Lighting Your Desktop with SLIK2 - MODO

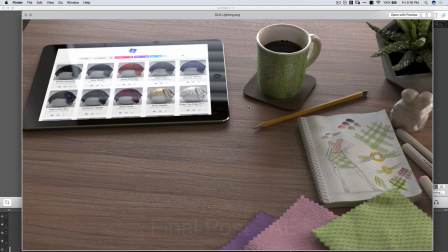29:13 I'm going to set this to kind of go. Now that the render is done,
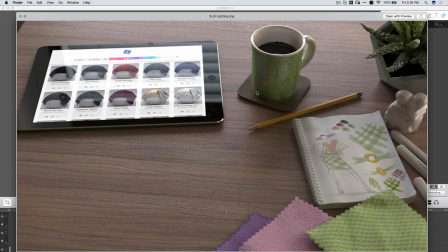29:18 we're going to take it to After Effects, just kind of slightly tune some of these colors and values and just get the final out of it. But like I said before, when we're talking about the lighting, so when you're doing things like fabrics, typically having side lighting or directional lighting coming from the sides will really accentuate the textures that are on the surface.
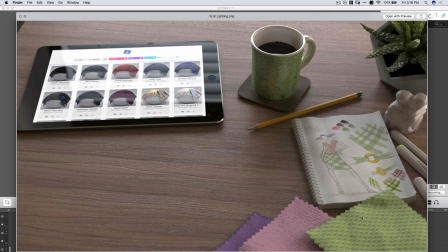29:36 If this was lit from the top, perpendicular to the surface itself, this wouldn't be as interesting. But having the lights coming from the right, from the back, and from the left really make the textures pop. So a lot of times that's what you're looking for within the fabrics. And obviously they also accentuate things that have just bump maps in general.
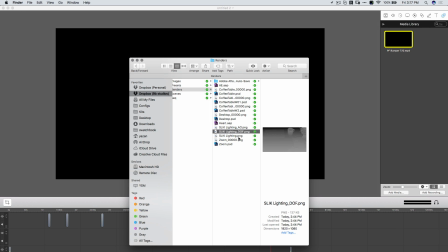29:56 The 3 renders I used were just typical, the final color, a depth pass, and an AO pass.
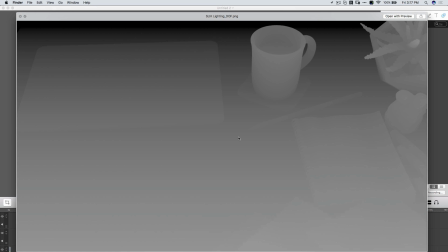30:04 I typically like the depth pass because I just add a bit of depth of field sometimes, not all the time, in After Effects.
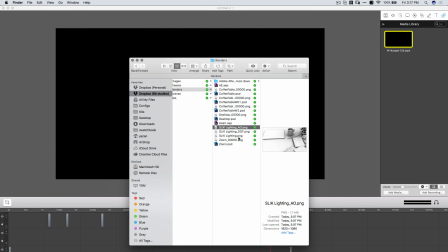30:11 And then AO pass, I'll just kind of use that to burn in some of the values.
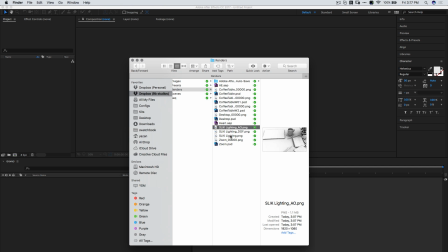30:16 And again, it just depends on the use itself. So we're going to grab these, stick them inside of After Effects.
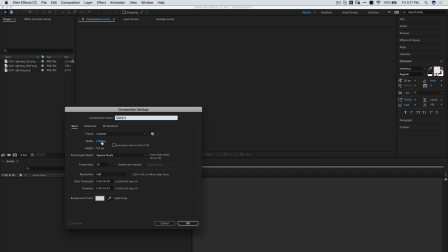30:24 We'll do a new composition. These are all rendered at 1920, 1080. We just need 1 frame. I'm going to do 0, 0,
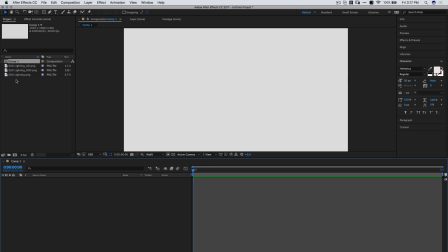30:41 1. There we go. And we're just going to bring them all in.
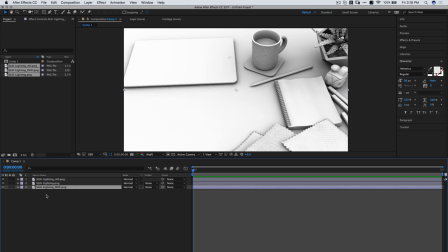30:47 Great. Let's drop the depth of field all the way at the bottom. That's not going to be visible.
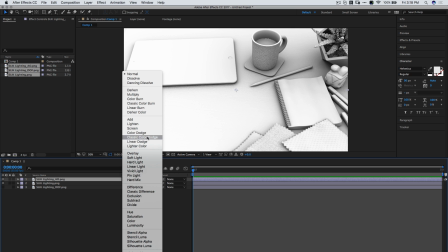30:53 AO pass. Typically, I like to do either a classic color dodge or a classic color burn.
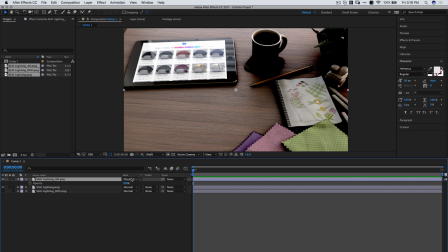31:01 And this one, we don't need it to be that high, so I'll take that to something like 10.
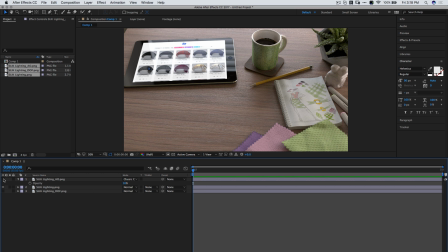31:08 It's really subtle. You want to go for an effect that is almost not noticeable, for me at least. The image for the lighting, so we can either do the effects on the image itself.
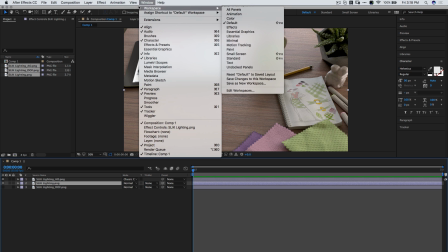31:20 I typically like to do it as an adjustment layer, so we'll get to layer, new, adjustment.
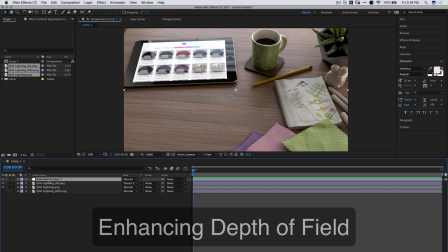31:30 We'll put that on top.
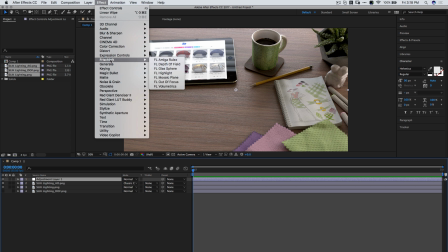31:33 And we're going to add so I like to use Frischluft, I don't know how you would say this name, but
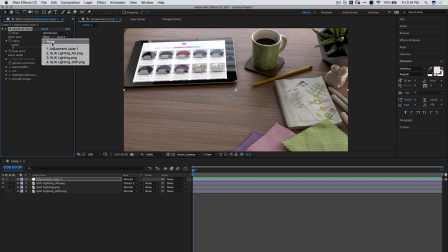31:41 depth of field plugin. It allows much better, in my opinion, values for the depth of field. It doesn't have as many artifacts with edges as the normal depth of fields that I've seen, either natively,
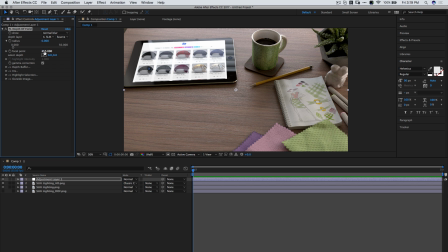31:56 even inside of Photoshop. So I tend to use that. You want to select the depth that's correct. So my depth that was correct is about there. And you'll see if I add more depth in here, it'll toggle that on and off.
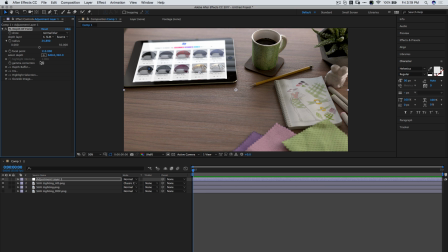32:13 So you can see right there, I've added a bit more of this depth of field right there. I can toggle that on and off, and you'll notice that it's nice and smooth and works like magic.
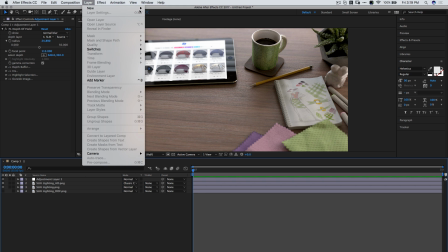32:27 That looks pretty good. Another thing I like to do is, I don't know if you guys use any kind of like this is totally doable with an Instagram filter,
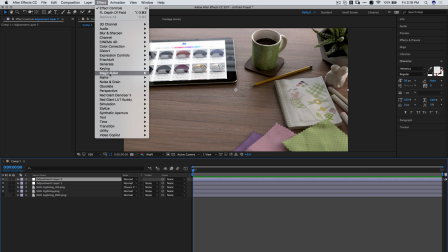32:36 but I have Magic Bullet Looks.
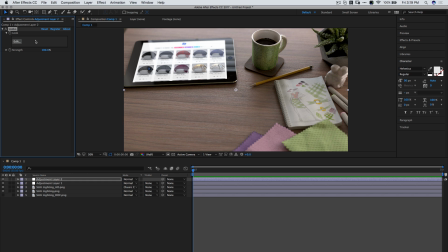32:39 I find this to be a great tool to use, and it's pretty damn easy.
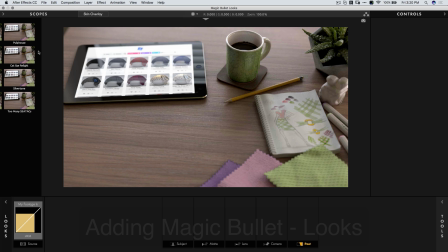32:46 You use it, it's literally like Instagram filters.
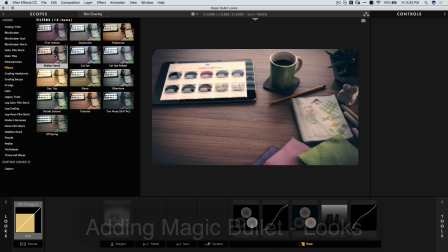32:49 You go through these filters and you look for a look that you like.
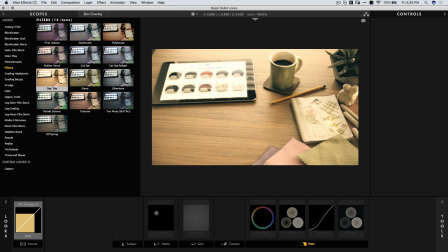32:56 I'm just hovering over what I feel looks nice. And obviously there's a bunch of them.
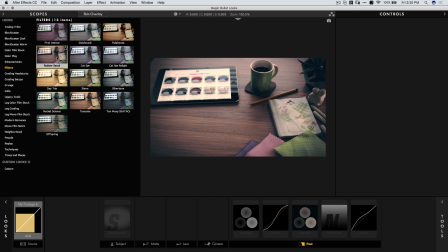33:04 I like this, so I'm going to use that. Press OK.
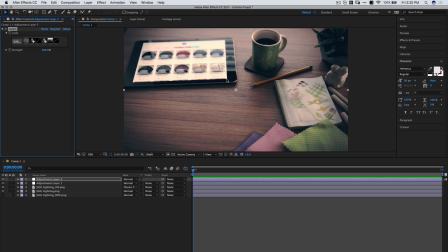33:11 And typically I don't use ones that distort the image. I don't believe this one distorts it. It just does values in there. And you can still do other things to it.